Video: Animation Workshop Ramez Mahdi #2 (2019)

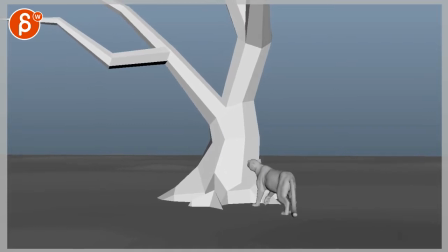[0:04]
All right. Let's play this in full here. Ooh.
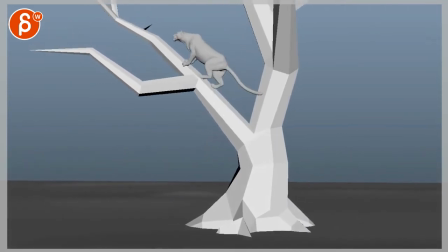[0:13]
Cool.
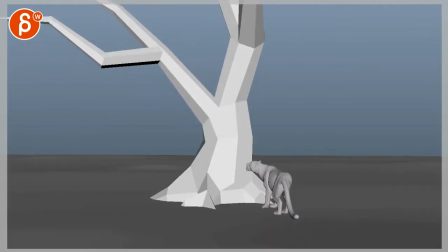Sure, there seems to be a bit of a pop in that backside here. Right there.
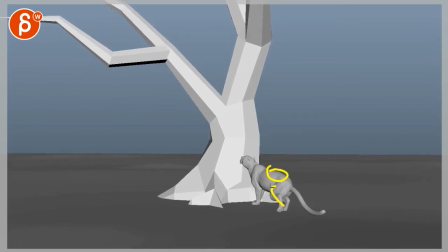[0:31]
That thing, it feels a bit too tied to what that thigh and leg is doing there. Seems a bit too much like a pop.
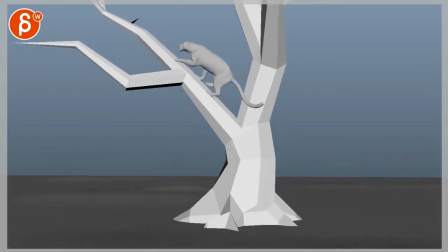Same thing here. It's not a pop, but that change is a bit abrupt.
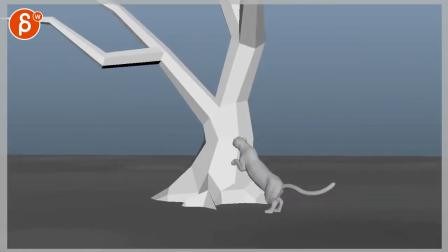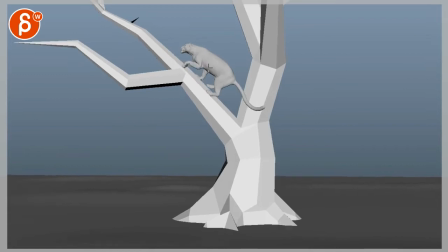[0:57]
Start, it's a bit tricky, but if there's anything you can do that as you go around here, already starting to feather into this, it's good that you have a more flexible spine, which they do have, but it's just a bit too abrupt on this. Even if you just wave it into this, it comes out of that push through here. I don't know, even if it's two frames, might just be enough, but
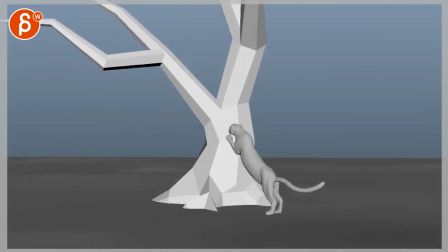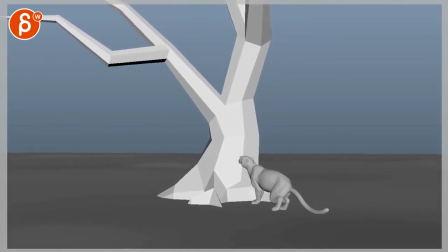this seems a bit broken there. Be careful how that section caves in right through there. If there's anything, if you're probably getting very low, it might just be a problem with the rig.
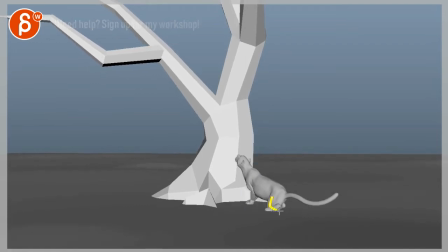[1:56]
But you might have to try to get this leg further back to give it a bit more room.
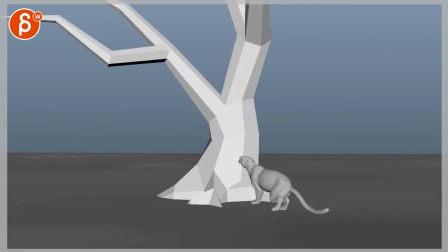[2:13]
This might be in the reference, and it feels nice and springy.
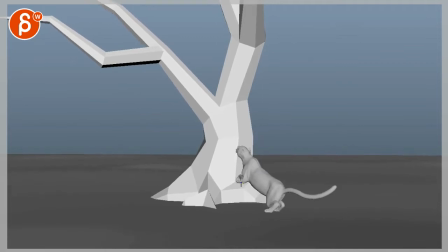[2:18]
I'm just wondering about this going to here and then the smaller
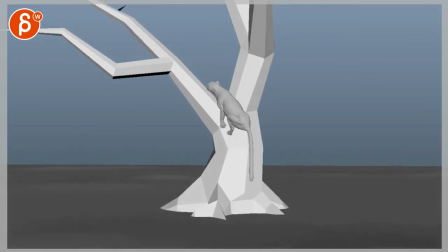[2:24]
spacing there, if we need to smooth that out a bit. But it has a nice fast move.
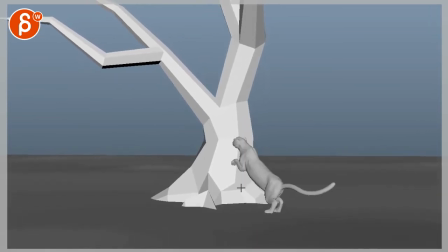[2:31]
I'd love to see that reference for there. Like, the inclination for me is to have that a bit lower potentially, and also see one other paw for an offset, so it's not just one.
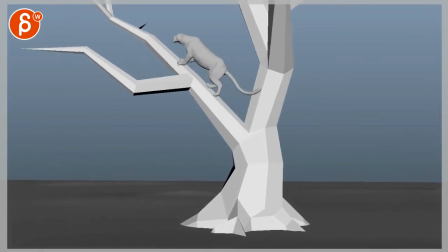[2:43]
But at the same time, that's what the reference has. Like, overall it feels really good to me.
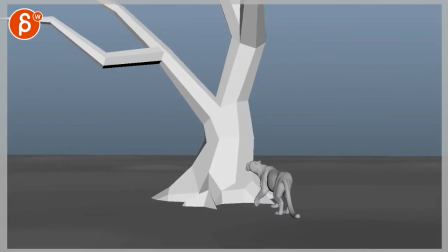[2:48]
Just little paws, little pops and some spine stuff.
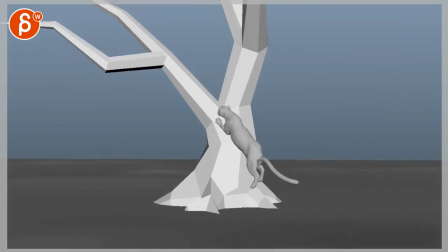[2:55]
And there's a bit of a pause through there, right there. If you look at the momentum of everything going up and then bam,
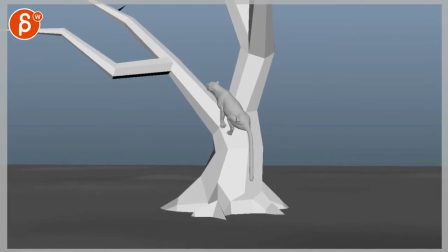[3:06]
you got a bit of a pause right through there with a bit of an overextension in that leg.
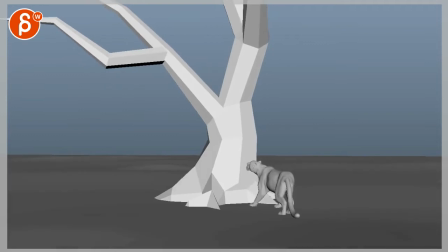[3:13]
But you watch this, how moves, pause, and then keeps going. And this in real time, it's a bit of a pop hiccup there. I do like the shake of the head though. It's nice and loose and there's some good weight, and I like the rest of the shapes there being activated.
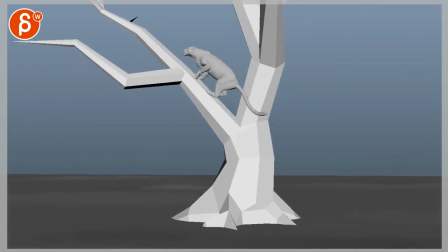[3:32]
It's a really good feel.
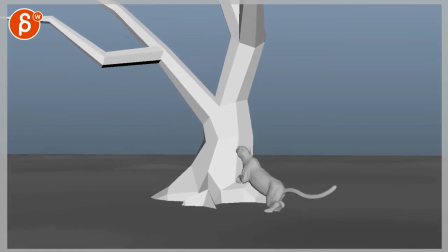[3:36]
The tail gets a bit stiff right through there as everything moves up.
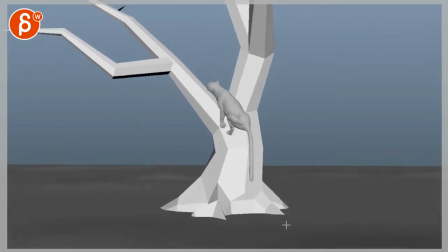[3:45]
And I think that snap could work.
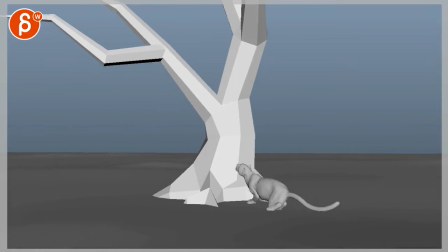[3:52]
Tails do incredibly weird things in real life.
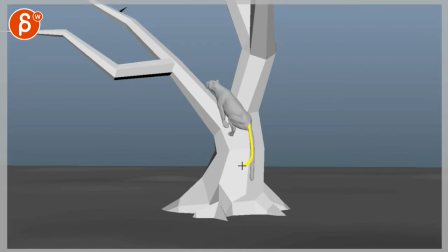[3:56]
I'm tempted to say, as you have this, just follow through a bit more with that tip to get a bit of a bend. There might even be a cheat.
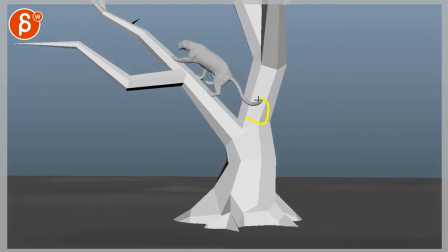[4:03]
And then get into this.